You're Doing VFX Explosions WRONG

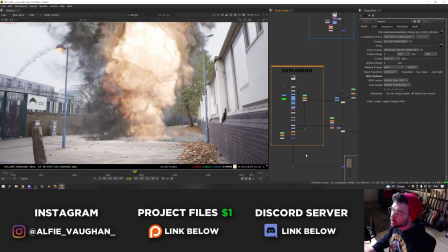Here's a few examples of what that looks like. And the way light works when things get really bright is they also become more desaturated, because as the brightness increases and they become closer to white and clipping in the camera sensor, you see less and less color.
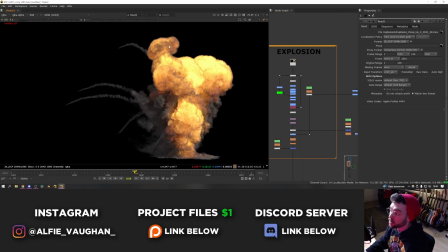So it's important when taking elements like this that are filmed at a correct exposure to capture the detail of the element itself, to actually put them into your shot correctly.
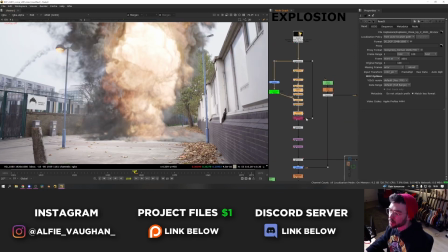So if I turn off all of the color corrections I did, you can see what it looks like just straight out of the box.
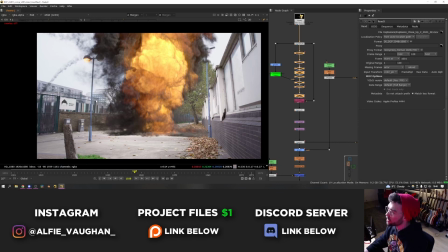You can see loads of the yellowy orange in the fire where it's really saturated, and the smoke is also way too dark compared to the colors and the tones in the shot.
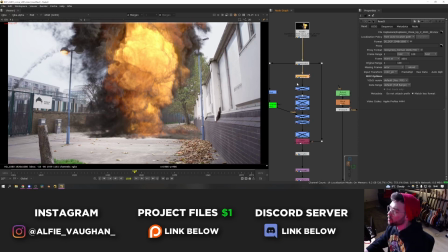So the process that I've gone through here is, first of all, I'm turning the exposure up. That's not a massive change, but it's just matching the brightness a little bit better to what's in the shot.
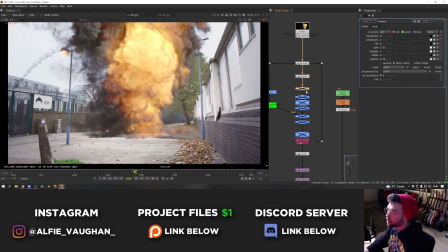Then I've got a grade node that's just adding a little bit of contrast. It's turning up the gain and dropping the gamma, which basically makes the bright parts of the image brighter and the midtones and the shadows get darker, so the smoke. Then I've got some nodes that are correcting the color of the fire itself. If I turn these on, you can see what they're doing. They're taking quite a bit of the saturation out of the fire.
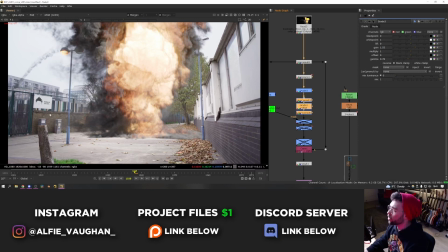This level of saturation feels a lot more correct to me compared to everything around it.
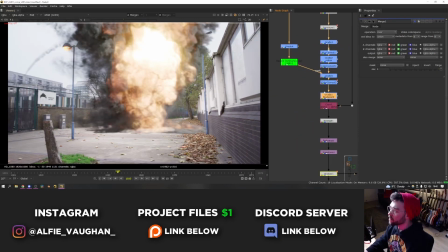And then finally, this last node is lifting the black point of the explosion quite a bit, which is making the smoke a lot less dark.
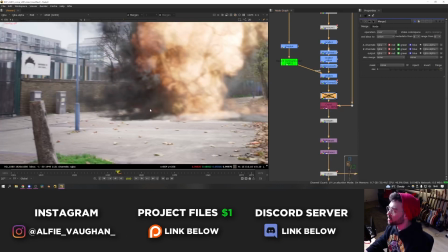Where it is before, the black levels in the smoke are actually a lot darker than anything else around it.
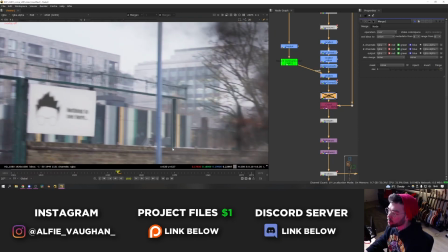You can see this black metal fence is almost like a middle grey compared to what's in the smoke.
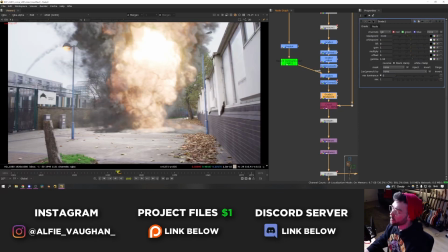So I use this node just to lift the black point and the gamma slightly in the shot, and that's bringing the level of the explosion element into the same place as the footage itself. And if I turn all of these on and off, you can see the before and after. That's making a huge difference.
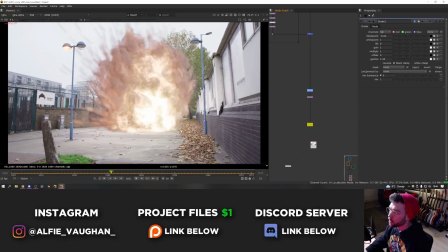Next up, we have camera shake. When I was filming this, I actually simulated the camera shake myself.
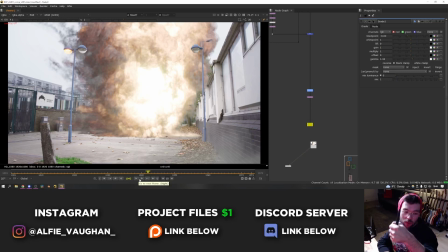The way I did it is as I was filming, I was holding the camera here with one hand, and then I used my other hand and smacked myself on the arm. And I did that to simulate the shockwave that you would feel from an explosion. And then as my hand kind of recovers, you can see the camera shake diminishes and goes back to normal. If you can, it's good to get that kind of thing in camera because it looks better. If you have to do it in post, there's two options.
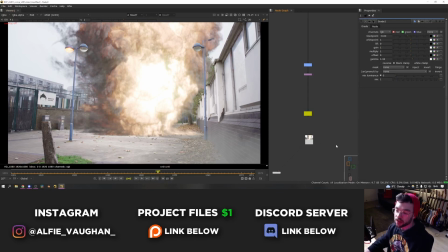The first one, which isn't my favorite, is you can do the camera shake completely in post. Nuke actually has a camera shake node that you can use, and After Effects has stuff like the wiggle expression that you can use to just animate a bit of a procedural wobble. This kind of works, and if you animate it, you can get something that's quite realistic. But I always feel like it never quite gets all the way there.
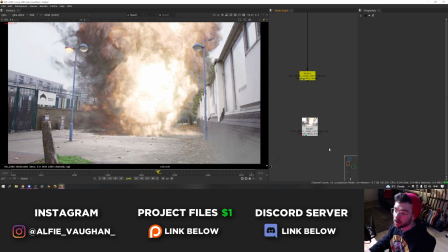So my favorite way to add camera shake if you don't have it in the footage is to just film it yourself.
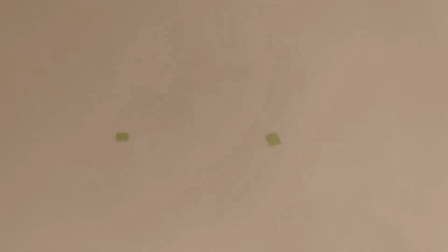What I like to do is just put a couple of tracking markers on a wall and then take my phone and just film the tracking markers.
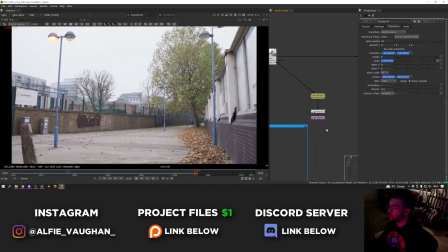Then while you're filming, simulate the camera shake that you want, and then what you can do is bring that into your compositing software and apply that tracking data to your footage.
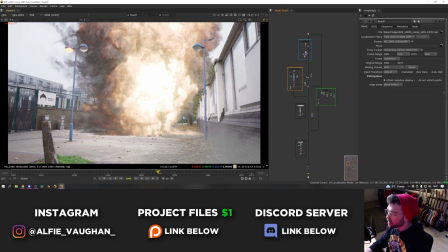And the final point is interaction. What I mean for this is stuff like adding interactive light and shadow from the explosion, and also having some stuff interact with it in the environment.
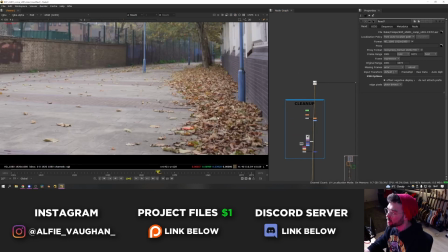Foolishly, I filmed this in a place that has loads of leaves on the floor, as you can see, and obviously if the explosion went off, all of these would get blown up into the air.
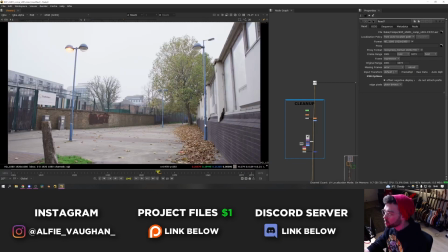I did briefly consider painting these out of the shot and then doing some sort of Blender leaf simulation, but that would just be too much work for this video.
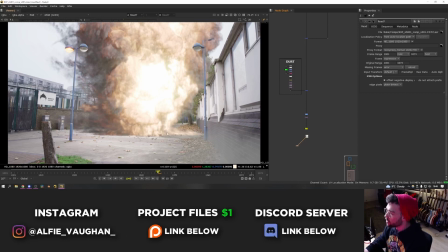So pretend these aren't there. But what I have done is add some lighting interaction onto the floor and the walls, and I've also added some shadows from the smoke. It's important to add shadows as well as light. It's very easy to just think, oh, it's a massive explosion, so I'll just brighten the floor up a bit. But in reality, you can see, for example, the light of the explosion is here, and there's a load of dark smoke in between the explosion and this wall.
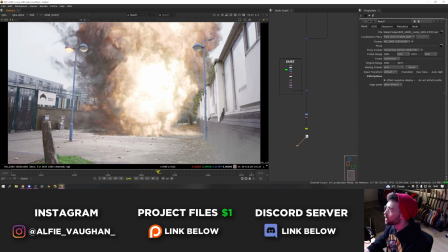So the light from the explosion wouldn't really reach that much over here on this back wall because there's smoke in the way.
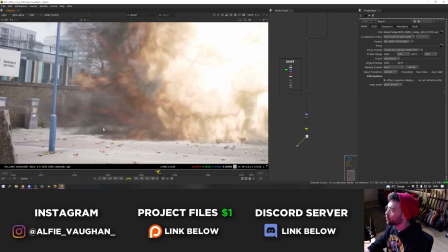And if anything, it would cast some shadows through the smoke onto that wall, and I put some shadows from the smoke on the floor here and around the base of the explosion.
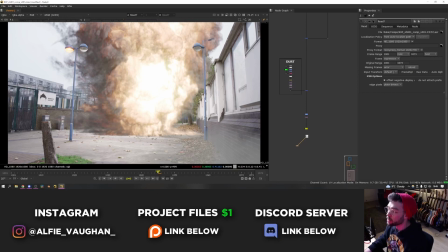And in contrast to that, this wall here is right next to the explosion, so this would actually need to get lots of light interaction on it.
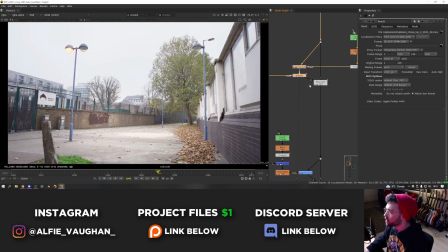So if I turn off what I've done, first of all, you can see here, this is the lighting from the explosion.
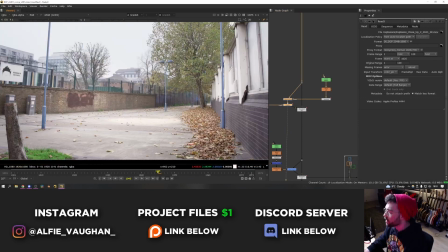A lot of it is on the floor around the base where it's most bright, obviously, and then I've done a soft fall off so that some of it still reaches the edges of the frame.
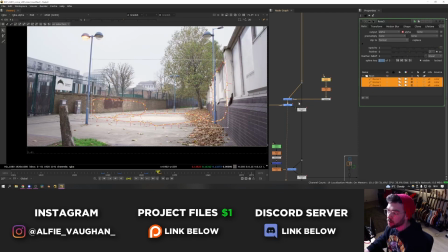That's just done by drawing a few masks in the areas that I wanted them, and these are tracked into the shot so that it moves with the camera.
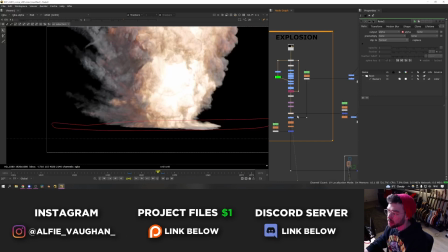Then as well as the light, like I said, I've also added some shadow. What I did for this is I took the base of the explosion and I cut it out using a mask and just used the alpha,
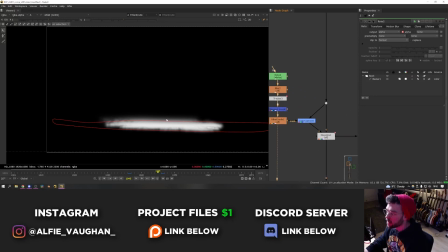and then I eroded it out slightly and used that as a mask to create a shadow on the floor.
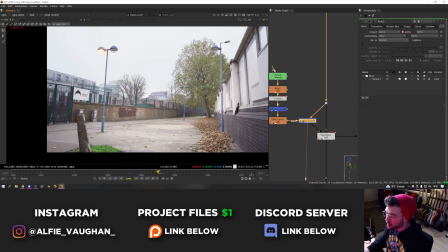So what that does is as the explosion grows, it will also expand this mask of the shadow, and it will just kind of move with the explosion as it gets bigger.
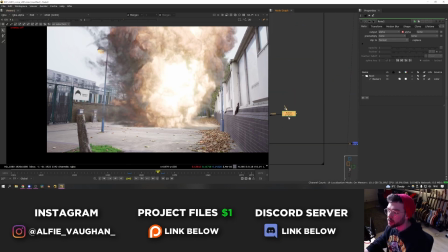Then as well as lighting interaction, I comped in some extra dust and debris as well. This is just an asset of some debris exploding up from the floor.